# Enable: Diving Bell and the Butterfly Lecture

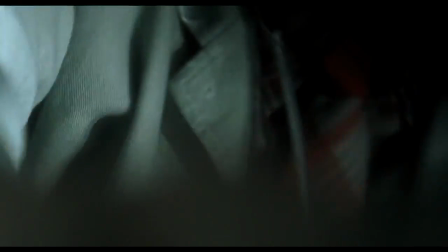[20:39]
At such close range, bodies produce intense effects,
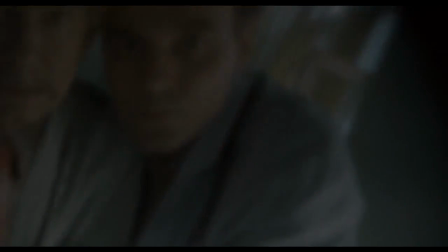[20:43]
some breathtakingly intimate, others callously indifferent.
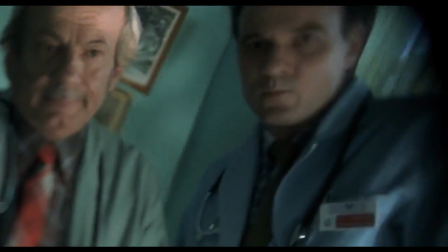[20:49]
Schnabel employs this unusually and often uncomfortably direct
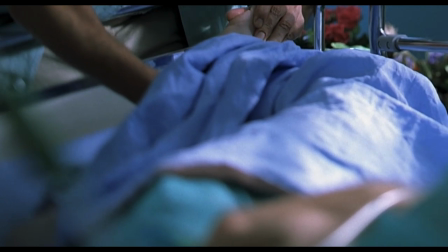[20:55]
address to explore the collapse of camera distance as an ethical problem,
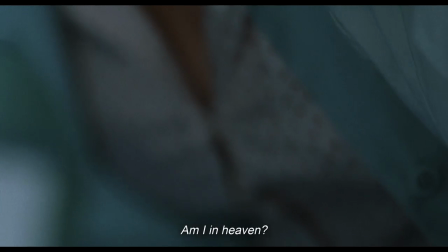[21:01]
as an erotic possibility, and as a phobic prohibition.
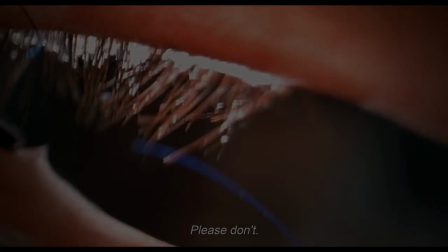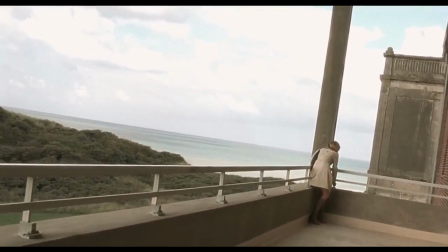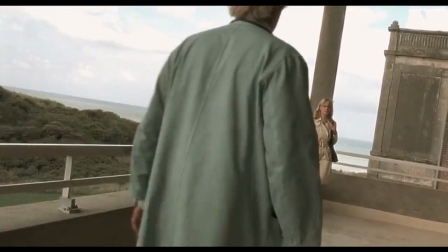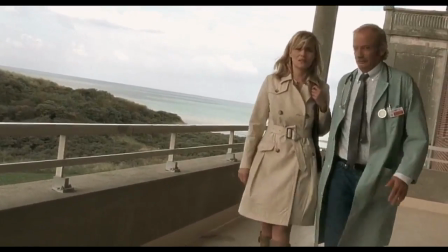[21:25]
Conventional framing sees the camera tracking the movements of characters.
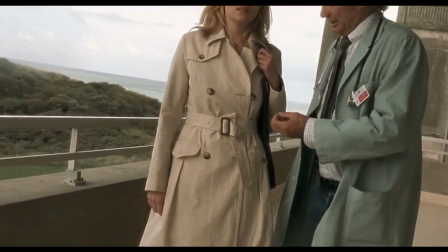[21:31]
Here, those caring for Bobi find that they instead have to incline themselves to the frame.
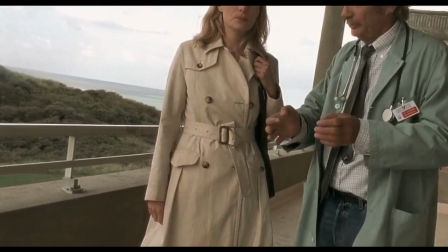[21:38]
During Céline's first visit, played by Emmanuel Singer, Dr. Le Page,
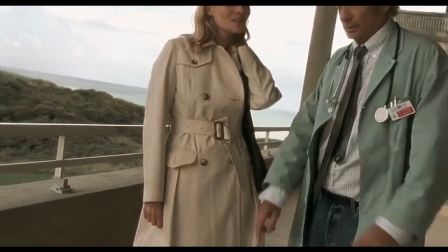[21:44]
Patrick Chenet, demonstrates how she must orient herself in order to properly interact with her ex-husband.
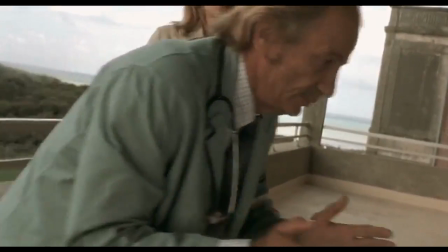[21:53]
Bobi's fixed perspective makes camera distance and framing ethical concerns.
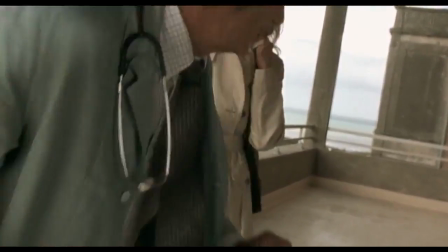[22:00]
In films that deploy a disembodied gaze, this ethical relation between seer and scene can be forgotten easily enough.
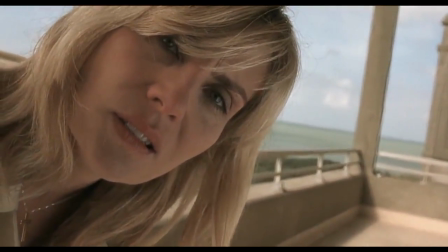[22:08]
Against that numbing aesthetic, though, Kaminsky's work in Diving Bell works to sensitize viewers. just as Dr.
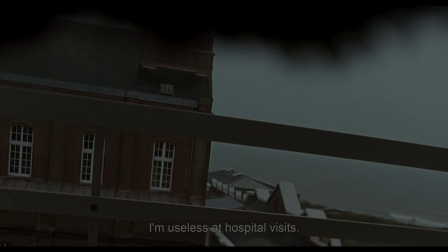[22:16]
Lepage instructs Céline to the power of our position and the meaning of our gaze.
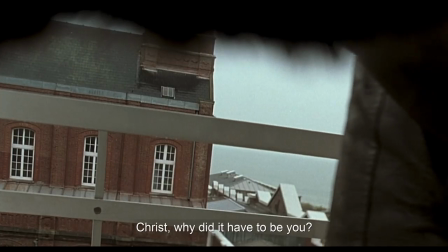[22:23]
We feel in an embodied way that characters who overwhelm or even fail to recognize the frame,
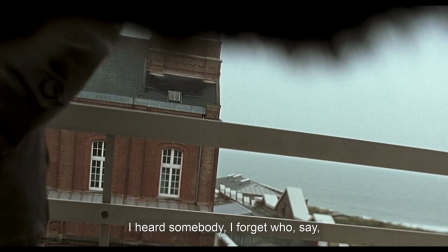[22:30]
thus placing themselves outside of Bobbi's visual field, they fail in some essential sense to recognize Bobbi's own humanity.
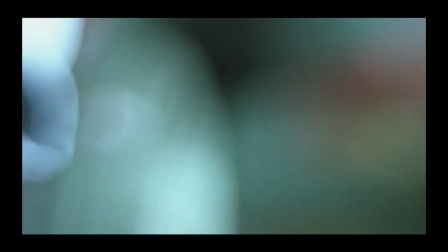[22:43]
So, while we might appreciate the experimental approach that Kaminsky takes on an aesthetic level,
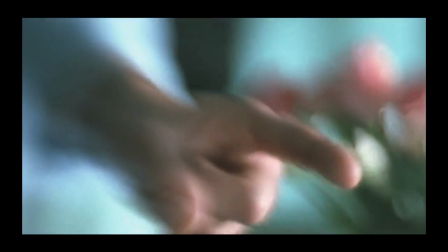[22:49]
it's not just a work of impressionistic abstraction.
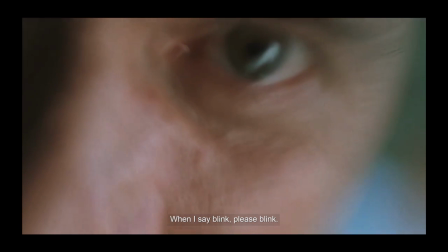[22:55]
I guess you could call this an art film, but what prevents it from becoming a piece of abstract art?
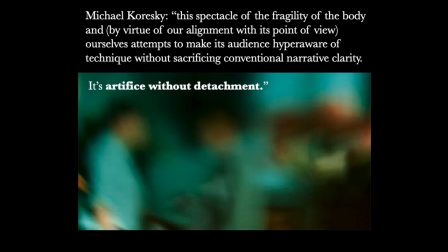[23:04]
For critic Michael Koretsky, it's the spectacle of the fragility of the body. one that we get to experience from the inside out. That's what grounds this film's style. In Koretsky's words, it's artifice without detachment. So those experimental framings, lensings, and movements don't just make pretty pictures. They bring us closer into sympathetic alignment with this body. Bobbi's memoir provided a critique of how disability is represented, how it's treated inside medical institutions and within broader society. But his story is more important for showing us how his body represents, how it makes its own meaning. Kaminsky's camera, in its turn, demonstrates that an impaired, reconfigured body is not an obstruction to artful and humane expression, but a vibrant and creative filter.
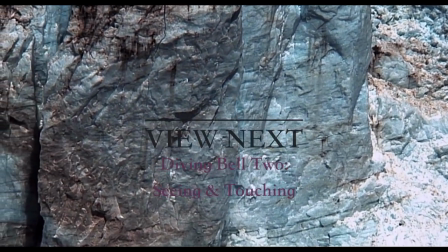[24:09] close the door just turn off the lights now